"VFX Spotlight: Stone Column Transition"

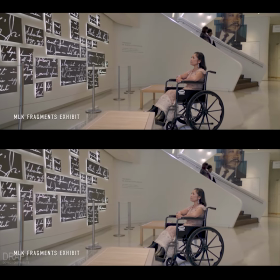[0:00]
I wanted to share this example of how a small VFX trick enhanced the storytelling and production value of a client project while saving them resources and time on location.
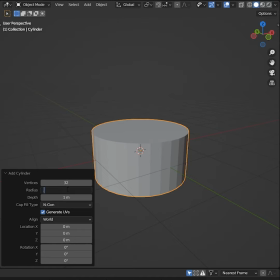[0:08]
This is a really subtle VFX project I received from Icon Media for their promo project for the National Center for Civil and Human Rights.
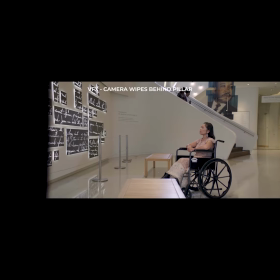[0:16]
They wanted a concrete column composited over the transitions between scenes,
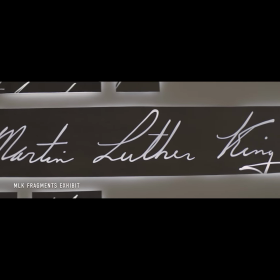[0:21]
a sort of transition between those rooms that felt like it was part of the space.
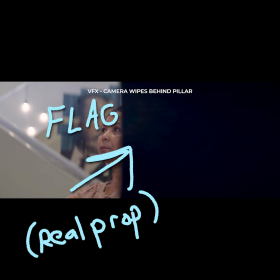[0:26]
So the camera crew set up a black flag to indicate when and where the camera would move behind one column, and in the next scene where it would come out from behind the column in a different room.
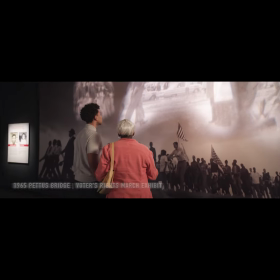[0:36]
Now obviously anything that's this close to the camera is going to be pretty soft focus, and there's motion blur on top of that,
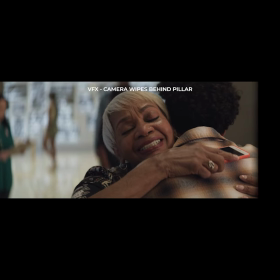[0:42]
and it's something that could be done in 2D using a concrete texture in Photoshop,
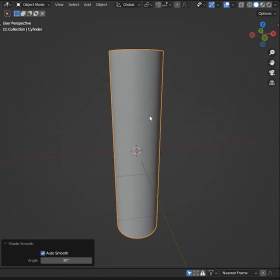[0:47]
but I actually found that using 3D tools made this process really efficient.
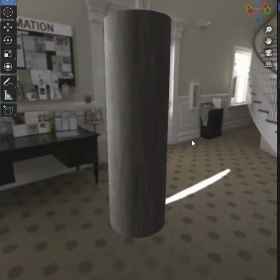[0:52]
So I was able to wrap the concrete texture around a column in a way that gives us the sort of compression
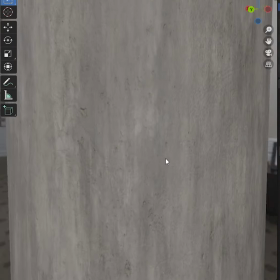[0:57]
of detail on the sides that we would expect to see on a curved surface.
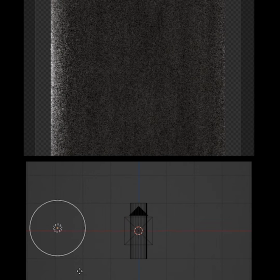[1:02]
The best part about this is I was able to customize the lighting non-destructively instead of painting highlights and shadows the way I might have in Photoshop.
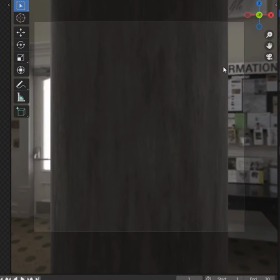[1:09]
I didn't want the column to draw too much attention to itself, so it's lit pretty dimly by this environment texture in the background here.
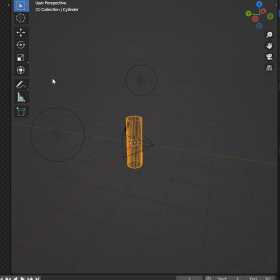[1:16]
And then I've used two lights to create a sort of backlight or rim light around the edges of the column.
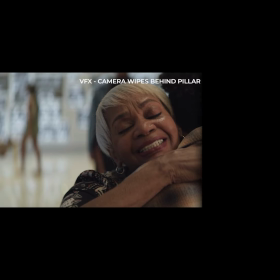[1:22]
I spent some time going back and forth between the 3D tool and looking at the original
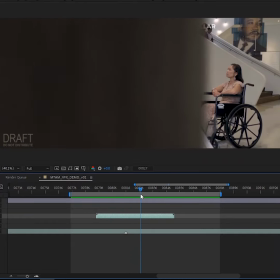[1:27]
footage to try to mimic the position and the general feeling of the lights that were in those spaces.
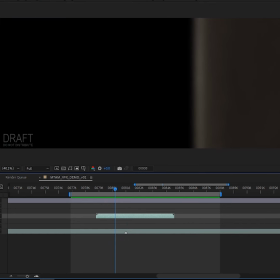[1:33]
Since my client in this case is a production company, I'm not delivering a finished shot, but rather a VFX asset that they can drop in on their editing timeline.
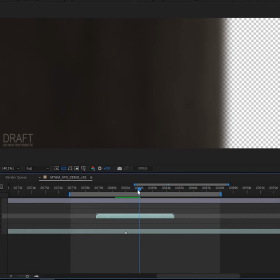[1:41]
So if you look at the transparency grid here, this is basically what I've rendered out to send them.
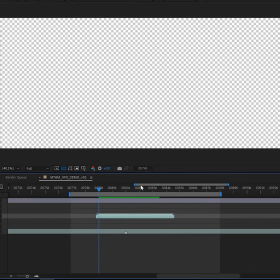[1:46]
That shot's labeled in a way that lets them know which part of the video it fits into, and they should be able to drop this onto their timeline in any professional editing software.
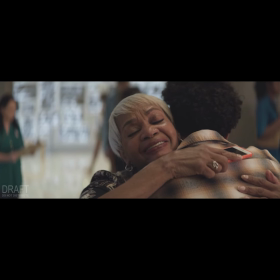[1:54]
This is a great example of how a VFX plan starts on paper in pre-production.
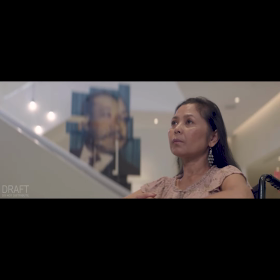[1:59]
The black flags were a great reference for me, and they gave me a really clear idea of where that column would go and what the pace of the movement of the camera was.